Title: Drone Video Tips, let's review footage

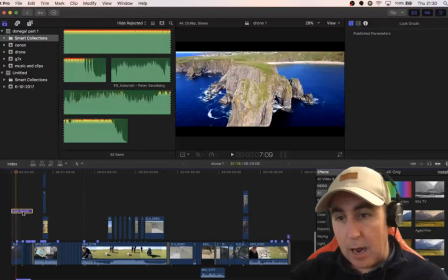(31:44)
I do have a look grade in there.
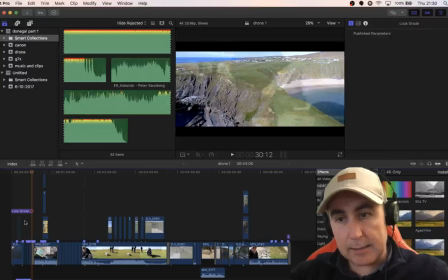(31:48)
Let me take it off for a second to see, does it make any difference?
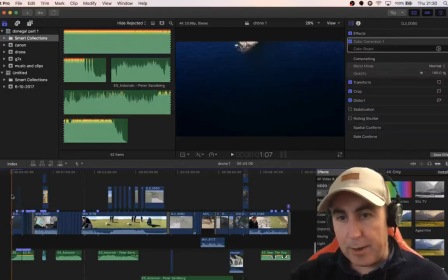(31:52)
Yeah, the only thing I had in it is a little bit of a letterbox effect.
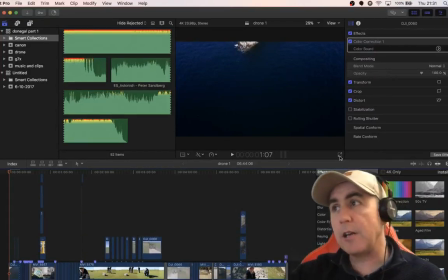(32:00)
So let me see. I'm going to show you the opening scene, and then I'll show you how I have done. Oh, I've cut it off. Did I cut you off, folks?
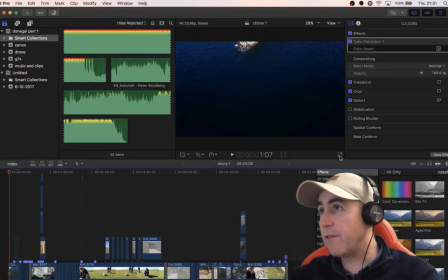(32:16)
Are you still there? Is the video still streaming? Let me see. Well, it says it is. That was a big mistake, wasn't it?
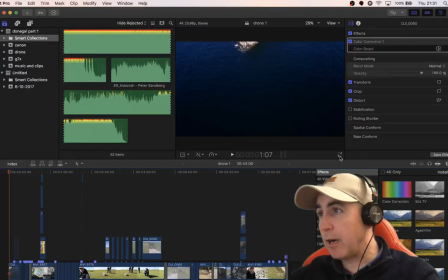(32:34)
Abdul, I'm sorry about that. I should have really have bear that in mind. Okay. I think everyone's back anyway. All right, so let's take a look at this.
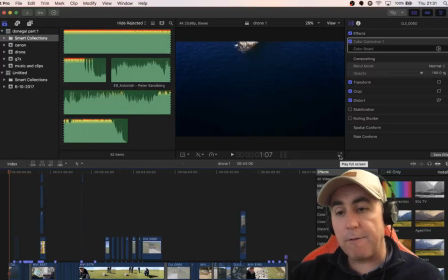(32:48)
So this is the, I'll show you the opening scene first, and then you can tell me your thoughts on it.
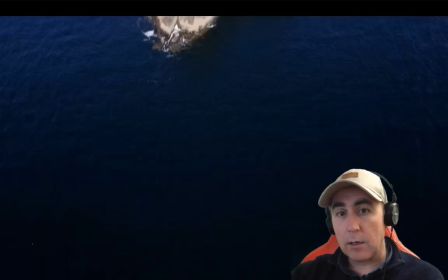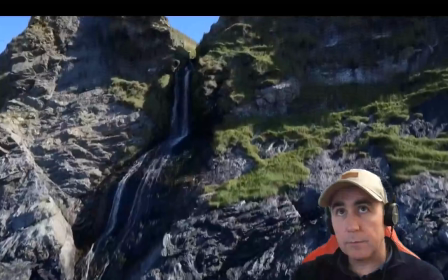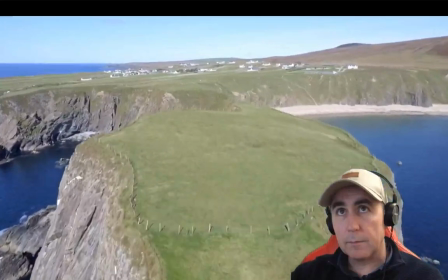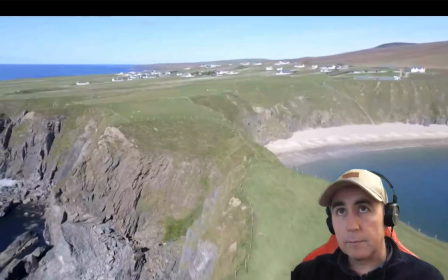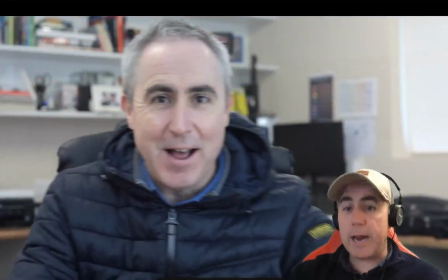(33:31)
Okay, so I'm going to talk you through this scene and my thoughts behind it, and to see if it helps any of you. Just the thoughts as to why I did what I did. We happy enough with that? Okay, so first thing you want to do, the first thing that I'm thinking of doing, now remember, I'm not an expert drone pilot by any means, but I do feel that I have picked up a few tips along the way. So one of the first things that I'm trying to do here is I want to, basically what I want to do is I want to catch your attention. I want to catch it by putting out one of my favorite shots from this video. And that's where it is. And I do have the sound of the sea coming into it. It's actually part of the audio song.
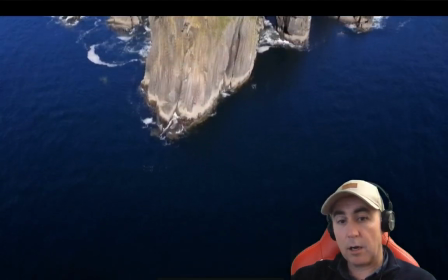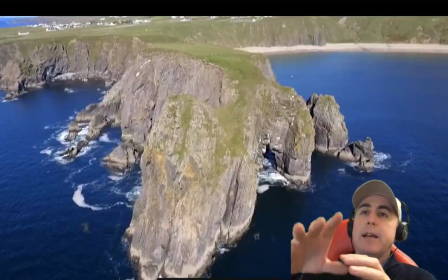(34:29)
And the music then comes in as the reveal happens.
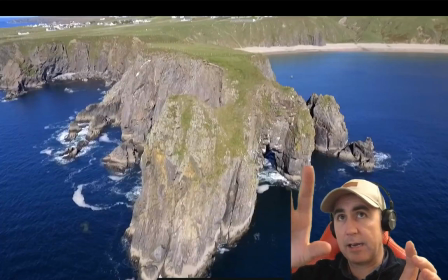(34:34)
So the reveal in this case is the cliff face.
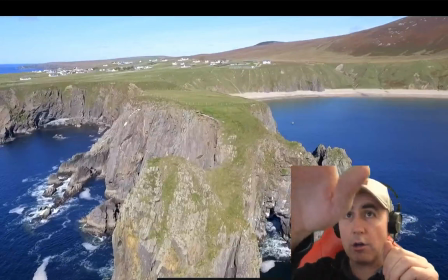(34:41)
And then I'm using the clip because this is quite a long shot and it could last 20 or 30 seconds.
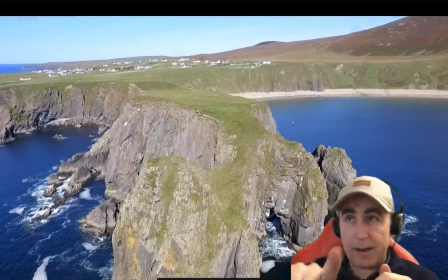(34:49)
And because I didn't want to speed it up because of the fact that we've got some waves going on, then I thought I would do a cut over to another nice scene, which is a waterfall, which is over at the other side of the bay.
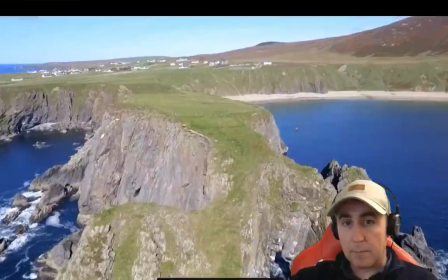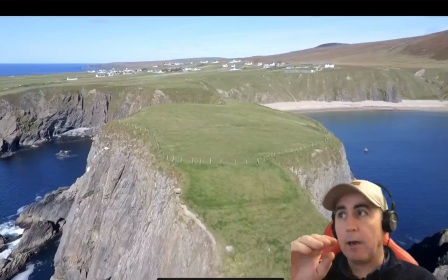(35:13)
Now I'm using the clapping to sort of move along here. So I'm using the clapping sound to just speed it up a little bit. You used it as in a quicker sound, so that's what I've done here.
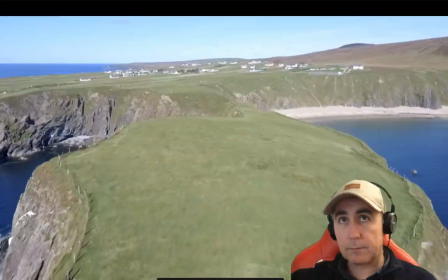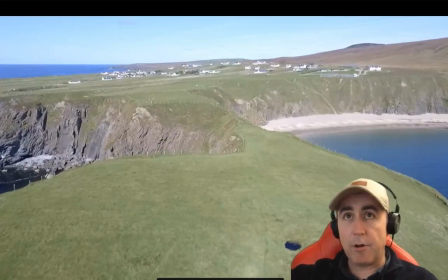(35:33)
Again, the rule of thirds going on, where we want to have not too much sky and a little bit more, lots of points of interest going on.
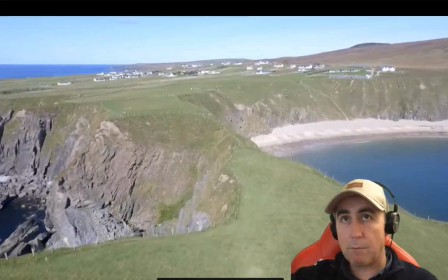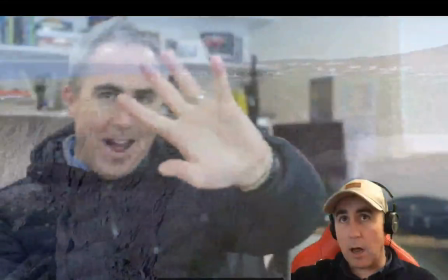(35:51) Hi everyone.